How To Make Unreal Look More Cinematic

And I have another example right here where i compare like a 150 mil lens and a 35 mil lens and the difference is just pretty
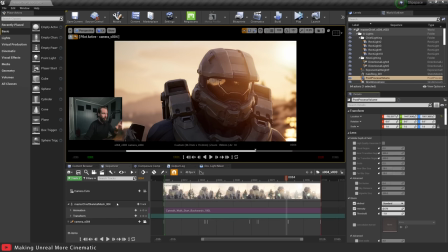(8:08)
shocking so in this case let's take a look at our focal length so right now we're using in this camera we have a focal length of 150 millimeters
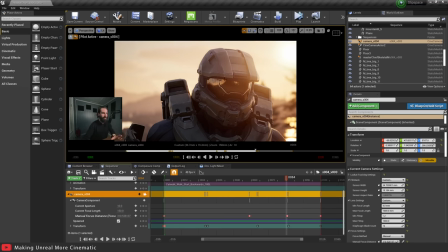(8:16)
okay and we get this very tight shot very close up very personal look and with a very nice blurred out depth of field but look at the aperture the aperture is f10 if i were to set this to 2.8 which is the default the background is even more blurry okay so i'm going to leave this at f10 because that's still look that i wanted but let's create a brand new camera i'm going to duplicate this camera here
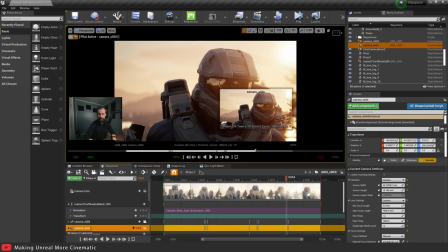(8:38)
so we're going to call i'm going to call this one camera wide all right and i'm going to go here and all i'm going to do is
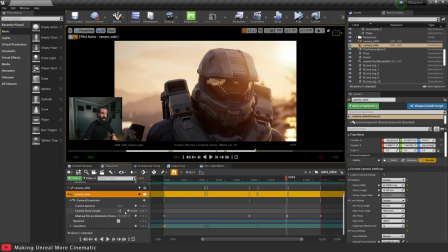(8:46)
i'm going to change the focal length so bring it down from 150 to 35 millimeters and now you'll see look at the difference that we have
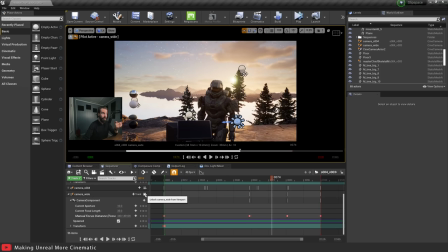(8:54)
here this is the previous camera 150 mil versus 35 millimeter the difference is staggering it's just day and night right now of course we can try to frame the shot the same way that the longer lens would frame right so we can move closer with the 35 mil lens right here let's do
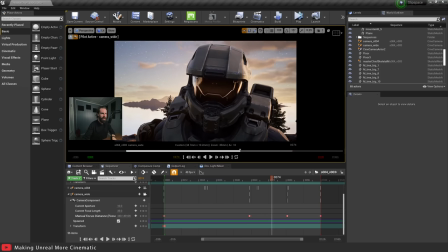(9:11)
something like this up close and personal something like that so this is the tight lens and this is the wide lens do you see the impact that this has look
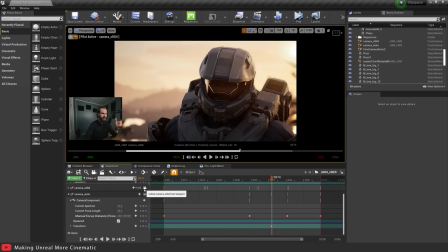(9:22)
at that difference between the wide and the long lens it's
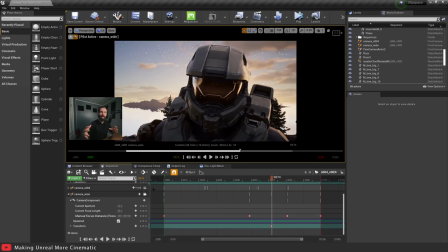(9:27)
completely different this is what I mean by understanding what focal length does because it has such a dramatic impact on your shot so and this is at f10 if I wanted to have this at 1.4 and I need to move the focus plane
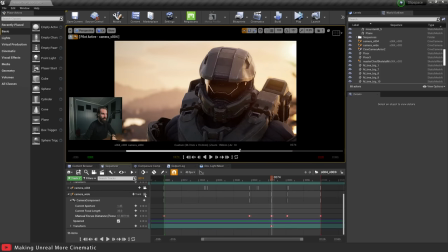(9:41)
back here now you'll see it's a totally different look right it's this can be the look that you want i'm not
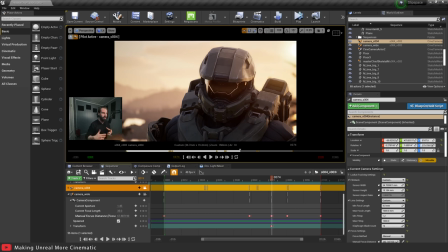(9:49)
saying that shouldn't be what you do but a lot of movies use long lenses for a reason and in cg going with the long lens really helps help make things feel a little bit more realistic so this right here is the best example i could come up with to really demonstrate the effects
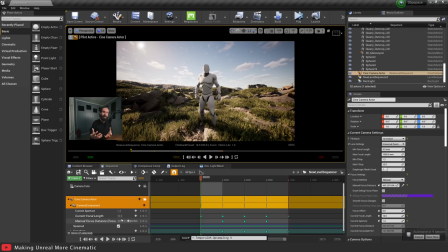(10:03)
of focal length and how it contributes to the final look of your shot so i'm going to go ahead and press the play button here
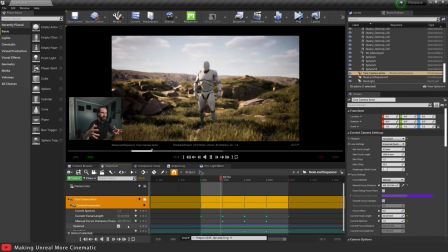(10:08)
and we start off with a very wide shot and as the focal length gets longer you'll notice how it compresses that background constantly now i know it's a little bit trippy to look at.
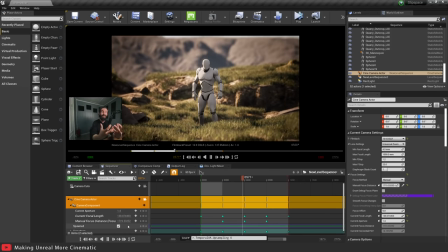(10:19)
But all I've changed here is the focal length and the position of the camera in order to keep the framing of our character here the same.
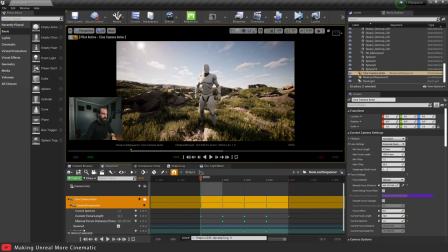(10:28)
So just to show you guys what we're doing here is we have a focal length of 10 millimeters to start off with.
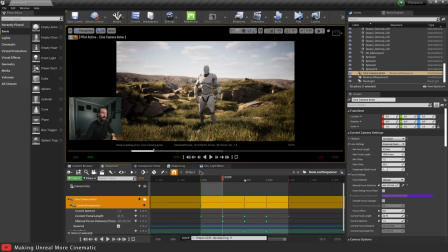(10:34)
Next up, we go to about 35 millimeter. And last, we have about 150 millimeters. So looking at the difference here,
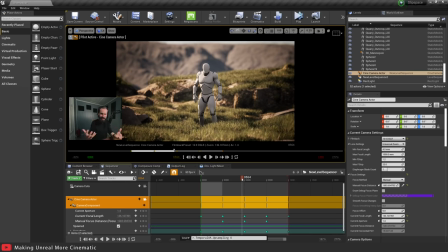(10:44)
going long really compresses that background it really accentuates your depth of field it gives you a very different look let's pay attention to the foreground here foreground and the mid ground notice how out of focus those are it's all that depth of field but here uh the
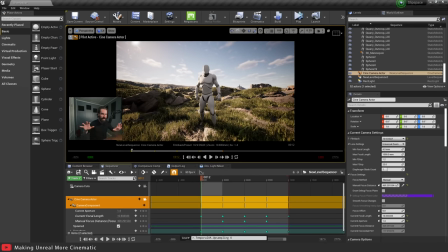(10:58)
foreground is not there's no depth of field at all right we haven't changed the f-stop we haven't changed the aperture size we've changed nothing except for focal length and the position of the camera so of course you know as you go longer you need to back the camera up to keep the
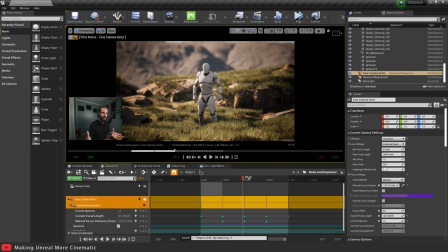(11:12)
framing the same right you know this requires you to really understand how focal length works so i'm going to play this one more through for you guys just so you can get a better idea of the effect it has on your shots go long okay a long focal length really goes a long way into helping you get a much more interesting look it's just i myself rarely work with anything under 85 millimeters 85 is probably my favorite focal length ever, both on real cameras and in 3D. Longer focal lengths get up close and personal, and they have the added benefit of really accentuating your depth of field. Okay, so F1.4 on a 35 millimeter is not going to be the same as F1.4 on a 200 mil lens. Go ahead and try it out and see it for yourself. You may be surprised.